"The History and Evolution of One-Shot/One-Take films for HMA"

Hi, my name is Michael Jepong and this is the history and evolution of the one-shot one-take film in history of media arts and the one-shot one-take film is basically a film that is shot in One-take or is shot to appear as though it is one long Continuous take and the film that started it all was this film in 1948 called Rope by
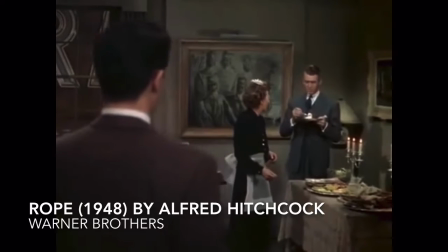(0:24)
Alfred Hitchcock This was the first attempt by anyone to try and shoot a full one-take
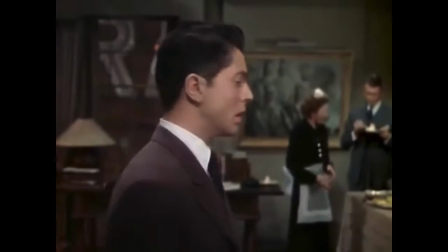(0:30)
film and Alfred Hitchcock had a couple technical limitations due to it being 1948. Film reels only lasted for 10 minutes so he had to shoot several 10 minute
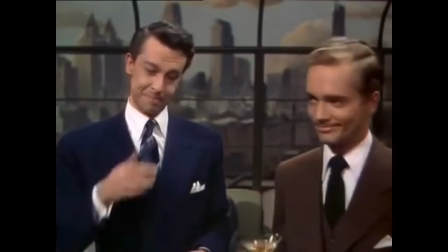(0:41)
takes and then spliced them together using movie magic to make it look like one continuous shot.
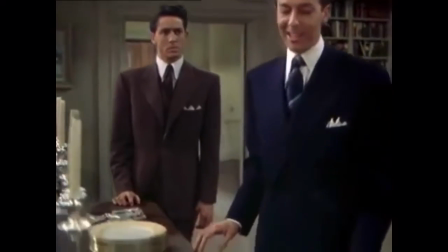(0:47)
These techniques including having characters or objects passing in front of the
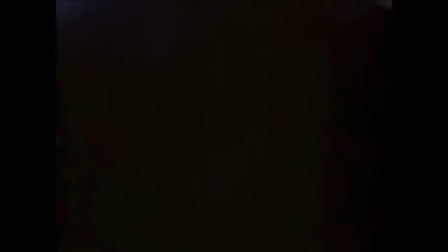(0:52)
screen or zooming really closely to and then backing out of certain objects or individuals.
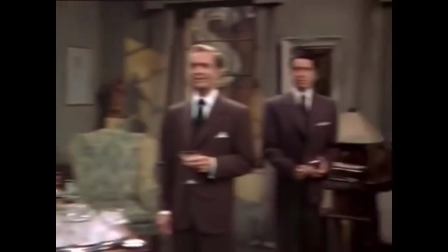(0:58)
Interesting thing is in rope there are actually two very blatant cuts that are made that help move the story forward.
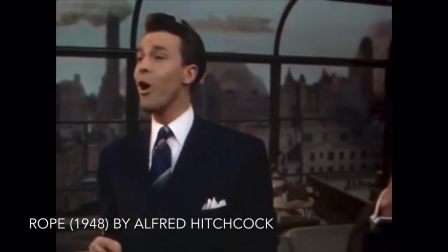(1:04) A trifle too delicate, because one of the subjects for our dinner table suddenly rebelled.
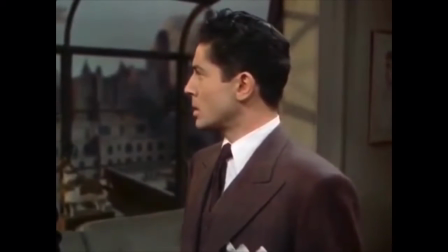(1:09) Like Lazarus, he rose and- That's a lie! Philip! There's no word of truth in the whole story.
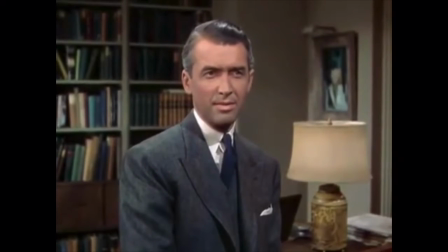(1:16) I never strangled a chicken in my life. Now look here Philip, just because I- I never strangled a chicken and you know it.
So it actually wasn't a continuous shot film, but it is known and remembered for being that. Even after Rope's critical acclaim, the one-shot film technique never really took off until Alexander Sukharov's Russian Ark.
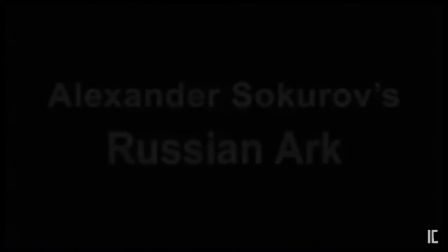(1:38)
Russian Ark was the first critically acclaimed true one-shot take feature film. The producer of the film, Jens Muir, states in the documentary titled In One Breath that the film,
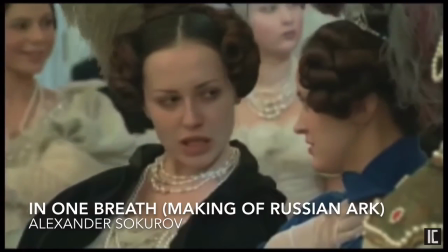(1:50)
even though it took 90 minutes to film, it actually took them four years to develop.
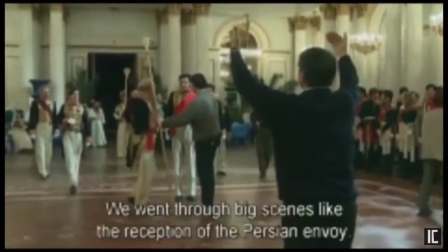(1:55)
The actual shoot was a one-day attempt.
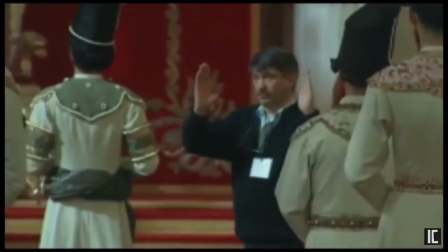(1:58)
They rented out a museum and had to reconstruct the entire museum just to shoot this one take. It wasn't until 2014's Birdman by Alejandro González Inarritu that a one-shot film would go on to win an Oscar for Best Picture. In this film, unlike its predecessors, time is not a constraint.
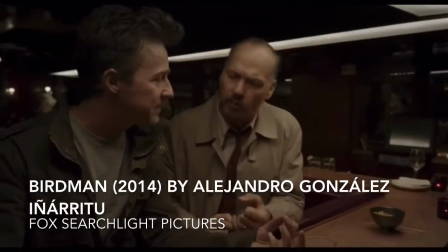(2:19)
So Alejandro makes use of this freedom by making really artistic and beautiful cuts that make
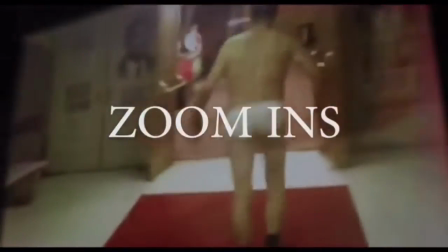(2:27)
it seem as though it's a one-shot but time can pass more unrealistically allowing us to experience the whole three days that the film takes place. Soon after that a film called Victoria by a German filmmaker by the name of Sebastian Schipper creates a film about a bank robbery.
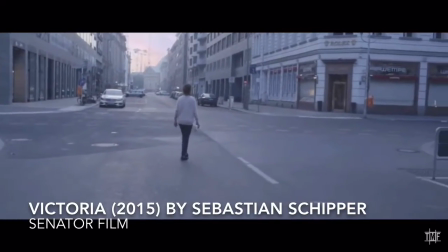(2:46)
The film was ultimately shot three times but all three times were a one-take
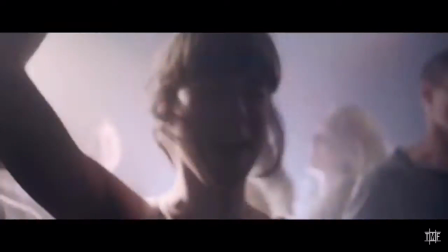(2:51)
and the final one-take was the film that we ultimately get to see and a
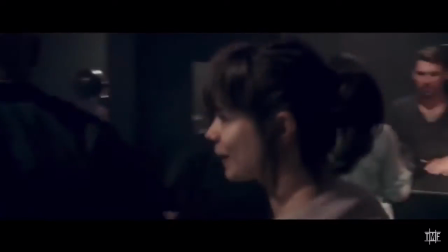(2:55)
lot of films since then have continued to to make these true one-shot films our most recent one-shot film is a film called 1917 directed by Sam Mendes and in this movie
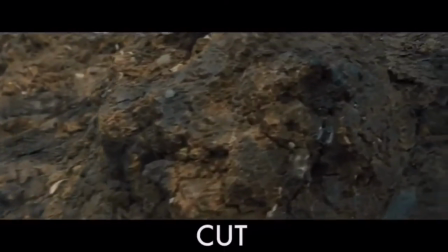(3:09)
he uses all of the transitional techniques you see in a one-shot films in history including new ones where he uses handycam
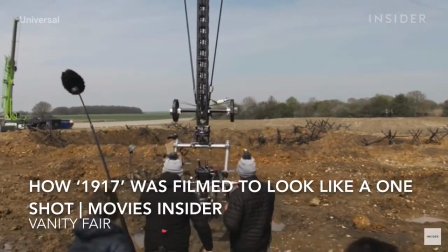(3:18)
and has that Handicam transition from two people's hands to a crane,
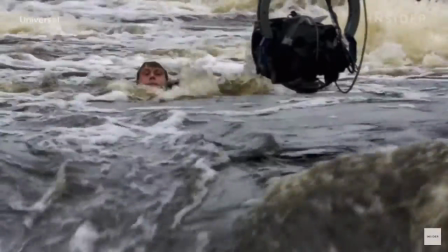(3:23)
which gives the viewer a beautiful sense of suspension that wouldn't be possible without it. So in the end, 1917 and Birdman were ultimately influenced by the technical limitations of Alfred Hitchcock's Rope in 1948. And a one-shot film can also be an actual one-take, one-shot film, and that is also very technically impressive. I can't wait to see what one-shot films look like in the future.